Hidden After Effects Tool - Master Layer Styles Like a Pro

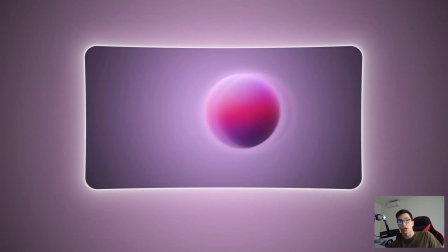0:00 In today's video, I'm uncovering a hidden gem that many video editors might not even know exists.
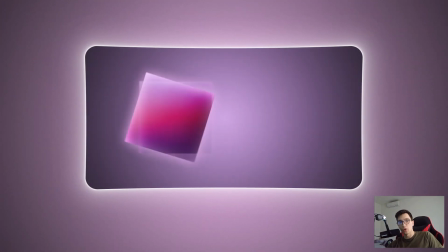0:05 But chances are you've seen it before but didn't realize how to create it yourself.
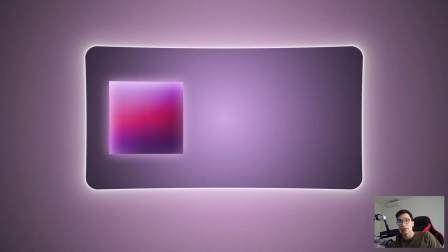0:09 I'll show you how to take those plain, boring shape layers and turn them into stunning, eye-catching visuals using the magic of layer styles.
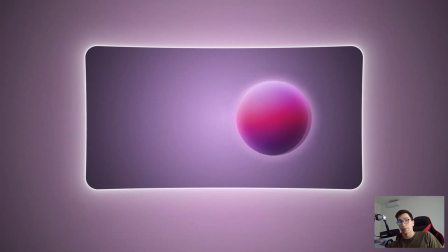0:16 So if you're ready to level up your editing game, let's dive in.
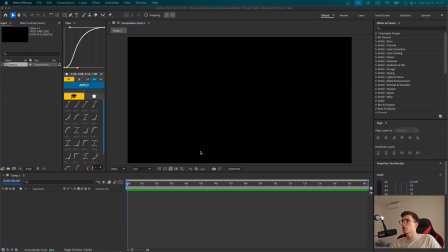0:19 Okay, so first thing after we have created our composition, let's go up here and click on the rectangle tool and hold on to it. Choose ellipse tool. And now let's draw a circle by holding shift. Let's center it right here. And now I'm thinking about adding some gradient to it.
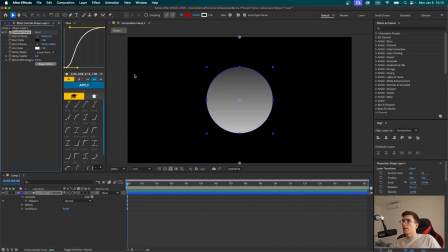0:32 I'm sure many of you have heard of the effect called gradient ramp. If we use that effect, we can see how we can add a gradient to our shape.
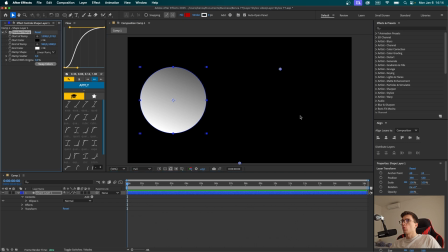0:39 But the problem with this is that once we start moving our shape, we can see that the start and end ramp points stay where they are. In other words, they stick to the world space instead of attaching themselves to an object.
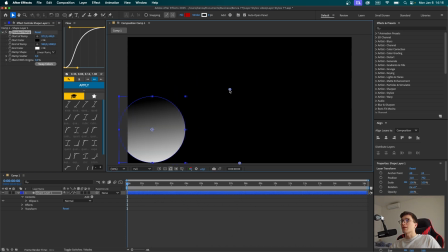0:50 So if you wanted to animate this object, you would run into problems because again, these gradient points don't stick to the object, but to the world space.
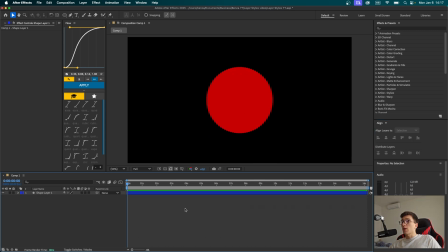0:57 So let's delete the gradient ramp. We're going to center the object once again. And I'm going to use something that we've mentioned at the beginning of the video, which is called layer styles. So if we right click on the shape layer and chose layer styles right here, we would see that it has all of these different options right here, including the gradient overlay.
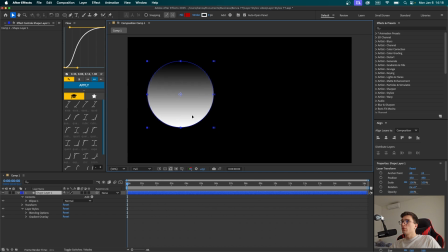1:14 So let's click on it. And the greatest thing about using this option is if we now wanted to move the object, we can see that the gradient sticks to the shape rather than the world space.
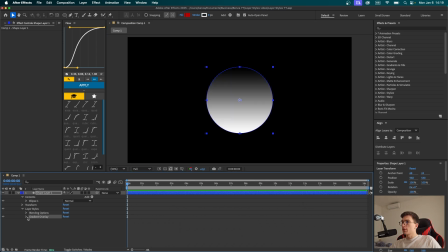1:22 And that is always what we want to go for if we're animating. So let's open this gradient overlay menu, and here you can see a bunch of settings you can play with. For example, instead of a linear gradient, you can choose all of these other options that are available. So for example, we can choose a radial gradient, but one that I like the most is the reflected one.
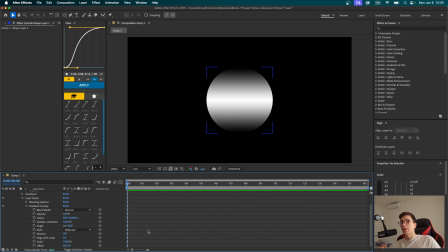1:39 We can also play around with the angle right here. You can basically do anything that you want to make your desired shape.
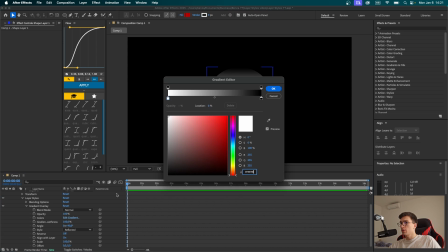1:45 Now I'm going to edit the colors by clicking on this edit gradient here. For this color stop, I want to choose some kind of a pinkish color.
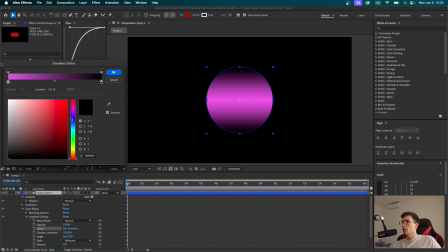1:51 Let's make it a bit more subtle like this. and for this one I'm thinking some kind of a darker purple would look nice.
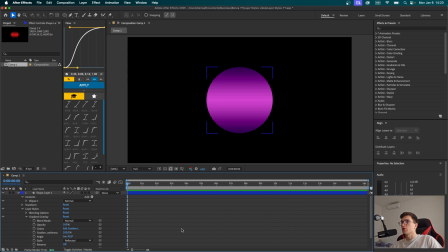1:56 Once we're happy with how it looks we can now click okay. You can always come back to this and change this later on but now I want to go on and explore some more layer styles. So let's close this gradient overlay menu. Right click on the shape layer again. Go to layer styles and I'm thinking about adding some inner glow to our shape.
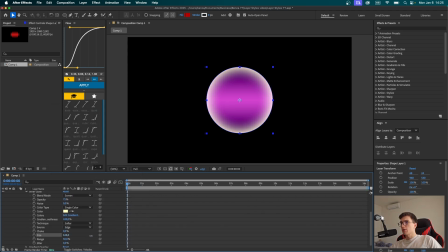2:12 So let's open the inner glow menu. We can crank up the size here. Also play around with the range value so it looks a little bit more subtle. You can also tweak the opacity settings right here. I'm going to leave it at default 75% and now I'd like to change its color.
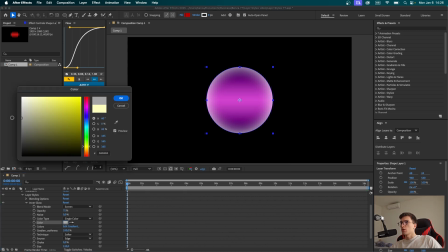2:25 I want to go for some darker shaded white so it doesn't pop that much but looks much more subtle.
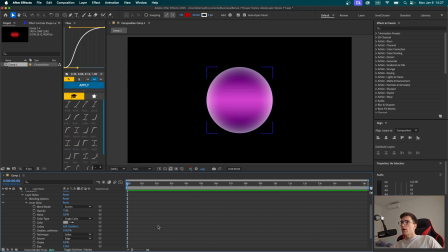2:30 Kind of like the circle has some frosted edges. I'm going to click okay. Now if you look at it we can see it looks much better than it used to. There's plenty of things we can change to make it look even better. So right click again go to layer styles and now I'm thinking we could add some outer glow. Let's open the outer glow settings. These settings pretty much look all the same. Once you play with them a little you're gonna get the hang of it.
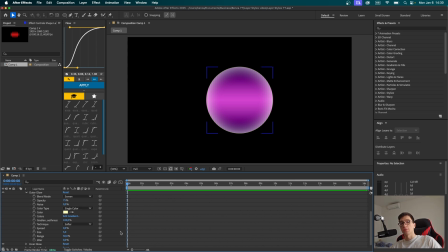2:50 You can check out all of these settings yourself and find out what looks best in your case. So I'm definitely gonna crank up the size here. Crank up the range a little too and I want to change its color. I'm thinking about choosing some kind of very very light pinkish. I think this looks really good so I'm gonna leave it at this and click okay.
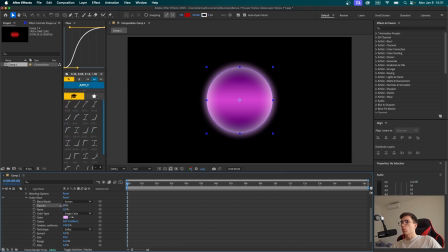3:06 If you think this is too much glow for you you can always play around with the opacity settings and turn it down a little and for now I'm done with the other glow settings here you can also add noise to it but I always prefer adding noise through adjustment layers than through the
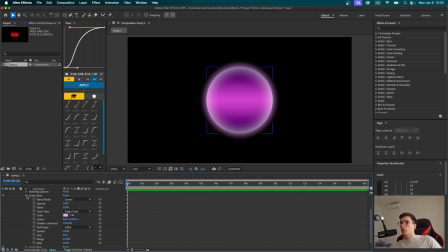3:20 layer styles so I'm gonna leave that for later now that I'm done with the outer glow I'm gonna close this menu and I'm gonna show you an option inside layer styles that I think makes it look 10 times better but before that I want to add some gradient background so let's right click
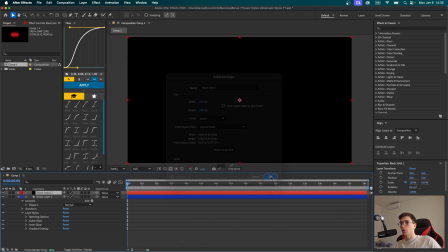3:34 new solid the color here doesn't matter so click okay let's drag it under our shape layer I'm gonna search for the
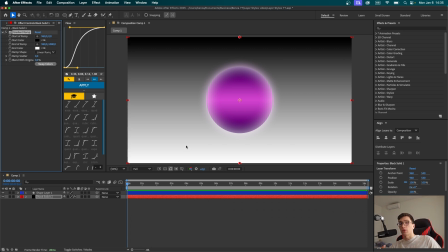3:40 effect called gradient ramp the reason why I'm using gradient ramp now is because our background is going to remain stationary.
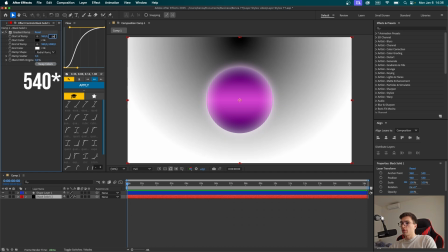3:46 So I'm going to choose a radial ramp right here. I'm going to type 450 in this box right here and I'm going to make sure I swap the colors.
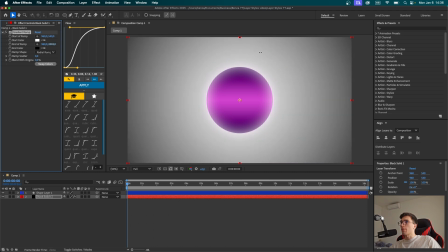3:53 Now I'm going to crank up the second value of the end of ramp option so it gives this subtle feel to our background.